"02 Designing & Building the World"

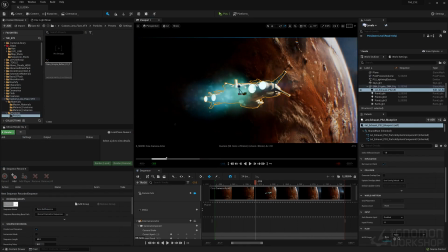It's from the post processing. Um,
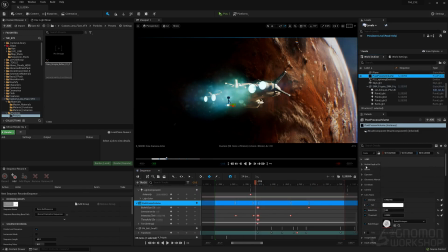it's its own process here. There's also bloom. Bloom is a good one for creating another various areas that are less, um, that you want to basically glow. So here I'm showing you this the lens flare.
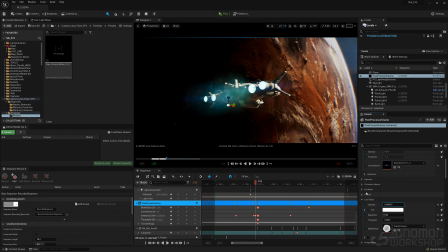So this is just how we're adjusting in the post processing, which is just it's an effect that you add on, and you always want to in your scene add a post processing component because you also it adjusts the exposure of the scene.
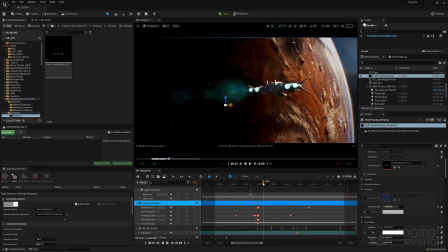So but you have all these little cool variable elements in here like bloom and lens flare, dirt on the lens.
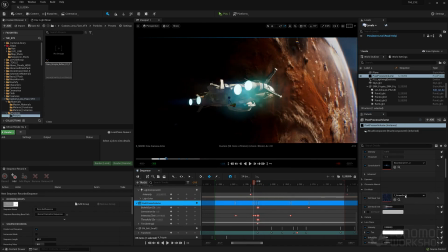Just endless like grain, all that fun stuff. So I mean, it just helps give it that cinematic quality that takes it to that next level. It's part of like adding all these like flares and everything else, like and dirt on the lens.
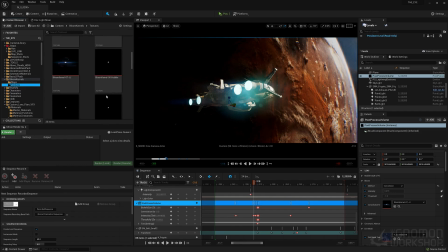Gets kind of cuts it away from the the digital aspect. So in the bloom here, I'm just showing you like there's these flares on the bloom that you can create.
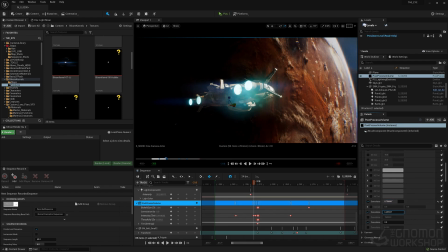And in here, by adjusting the variations of intensity of that bloom, you can get a secondary flare that's happening, which is really cool. And this is like more of an anamorphic flare, uh, which is really cool too.
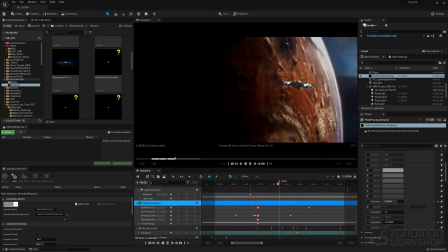Again, it makes it more cinematic. It's all about like where how much how many flares do you want to put in it?
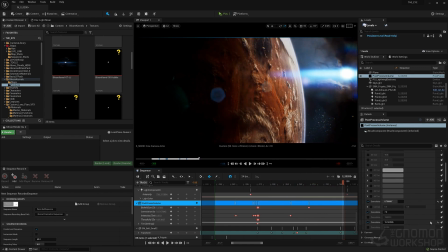Seeing that even that by doing it here, it affected the sun itself, which is cool. And you can just lower this down if it's a bit too much. It also has keys on it. The far right, those are keys, so you can animate it if you want.
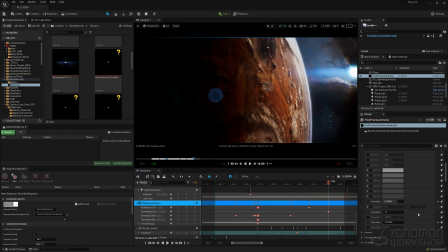Just say that you want it to be lower when the sun's in the shot, but when you want it to be more intense when the ship is there.
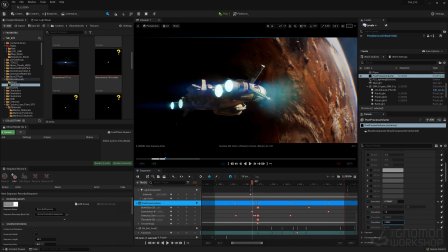Um, this by keying it here, by changing the intensity here, uh, you can adjust that.
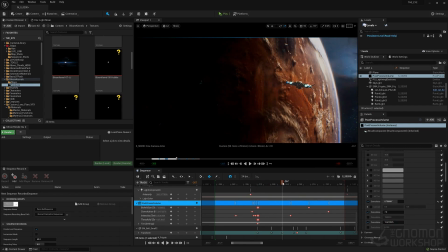Um, Again, and you see it all happen in real time, and this is just ridiculous.
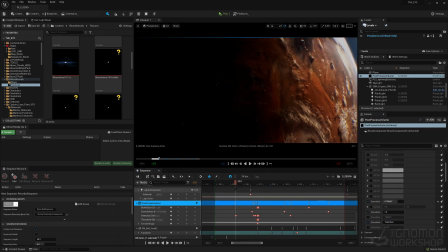that it's this cool and this and instant gratification. Um, so yeah, I mean,
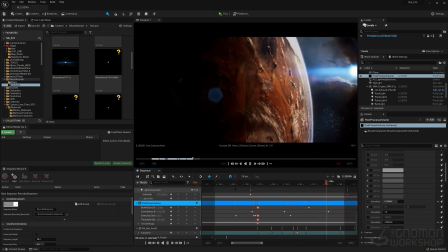there's a lot of flares going on there, but I'm a big fan of flares if it works. So I noticed this one is a little bit. Yeah, I need to pull this over a bit so it's not happening too early.
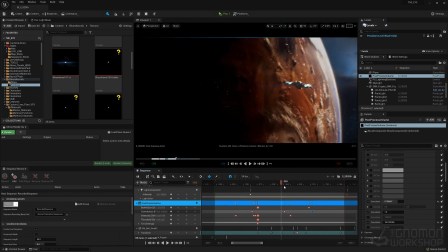The sun, meaning the flare in the sun.
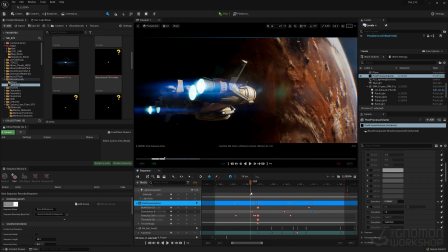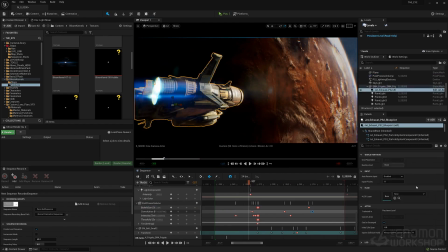So yeah, it's just you go in and you tweak it where you want it. Again, it's a fun process because it's not like having to render it out, bring it into a compositing program, and adding all these things on top of it, and then going back and forth.
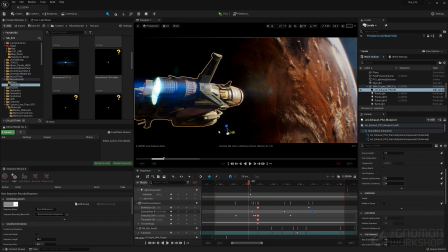It's like you're seeing it happen while you're doing it, which streamlines this process.
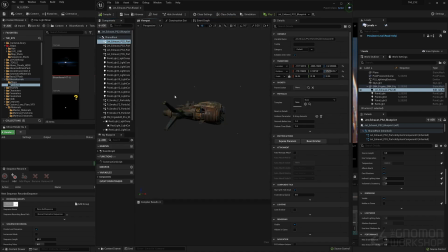It speeds it up. It makes it more creative, and in a lot of ways, you get it completely done by that point. So the ship itself, we actually have this blueprint that was created, and there's effects on that.
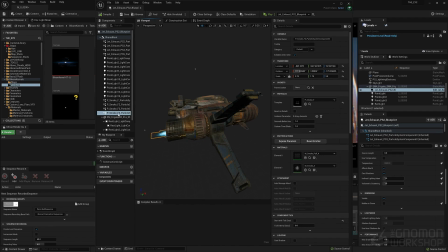That's coming off the engine. These were effects that also got off the marketplace.